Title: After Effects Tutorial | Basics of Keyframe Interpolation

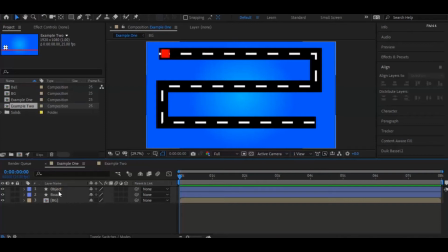Hello guys welcome to my channel, in this video we will be looking into basics of motion graphics in after effects where I will be explaining about keyframe interpolation with examples. Before watching this video you must have a basic idea of keyframes in after effects or about key animation in any 3D or VFX software. So let's get started.
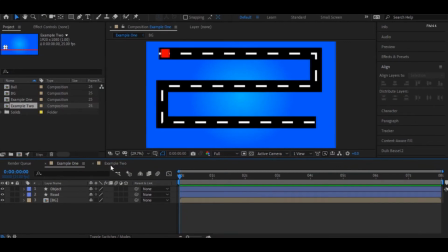I do have these two compositions which I have created already so that it will be easy for me to explain instead of starting it from the scratch. so let's get into this first example where we could see an object in this road which i created for this tutorial let me try to animate this object to the other end of the road
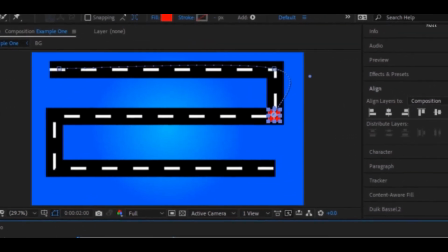while animating you can see the path is curved here which is not we want because the road
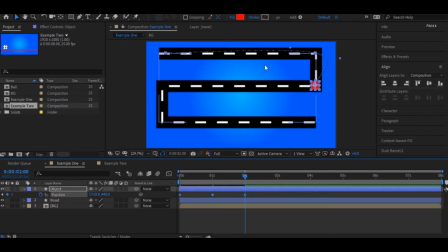which we can see here is linear we have a situation here before making any changes let us complete the animation to the end.
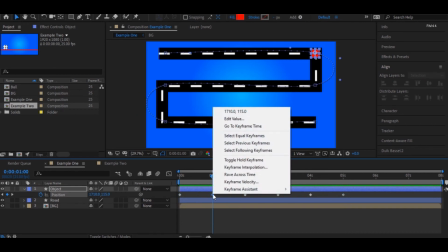Now let's select this keyframe and if I right click we have an option called as keyframe interpolation.
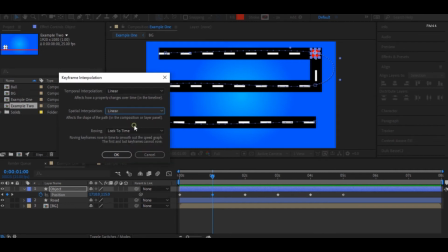If we change this to linear we can see the path changes the way the road looks which is actually linear.
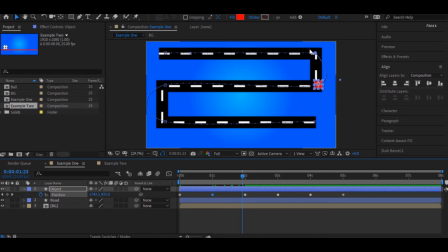Linear is what gives a sharp path and bezier gives a smooth path. The curves in the bezier can be modified the way we want. So let me just change this other keyframes because every path we see here in road is linear so
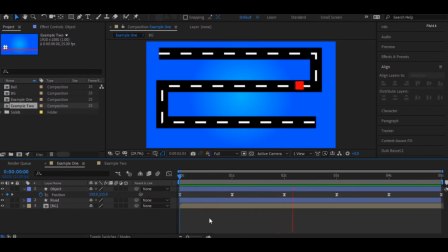now we have a perfect animation in this composition but this is not the case for all there might be situations where we need linear and bezier in animation simultaneously or just bezier or just linear it completely depends upon the animation in a composition for that let's look into this other example i'll try
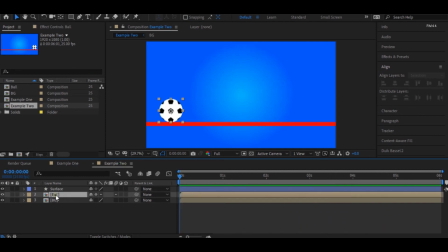to bounce this ball by creating keyframes so now we can see that animation for this ball is not quite right which is because when the ball bounces it has a smooth moment and when it touches
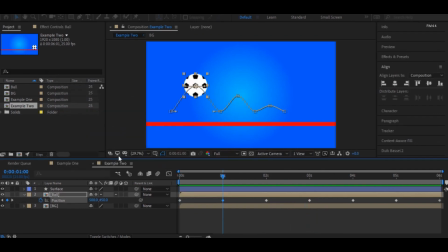ground it has a hard moment so let us change this to busier when it has a smooth moment and when it falls to ground
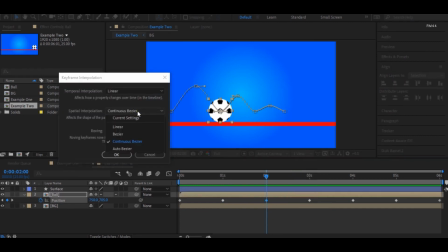it would be better to keep this as linear because the moment is linear so
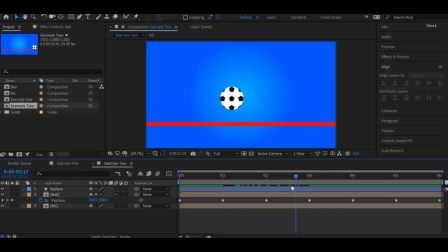whenever the ball bounces it should be a busier path and whenever the ball hits the surface it should be a linear path to make this animation good like said the keyframe interpolation in animating is totally dependent on how the object you select should be animated so that is all for this video
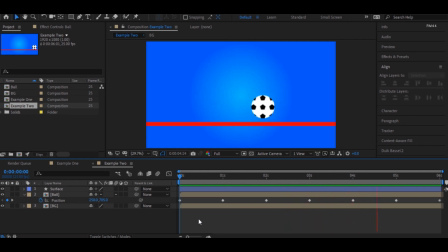if you like this content please do like and subscribe we'll see you guys in another video peace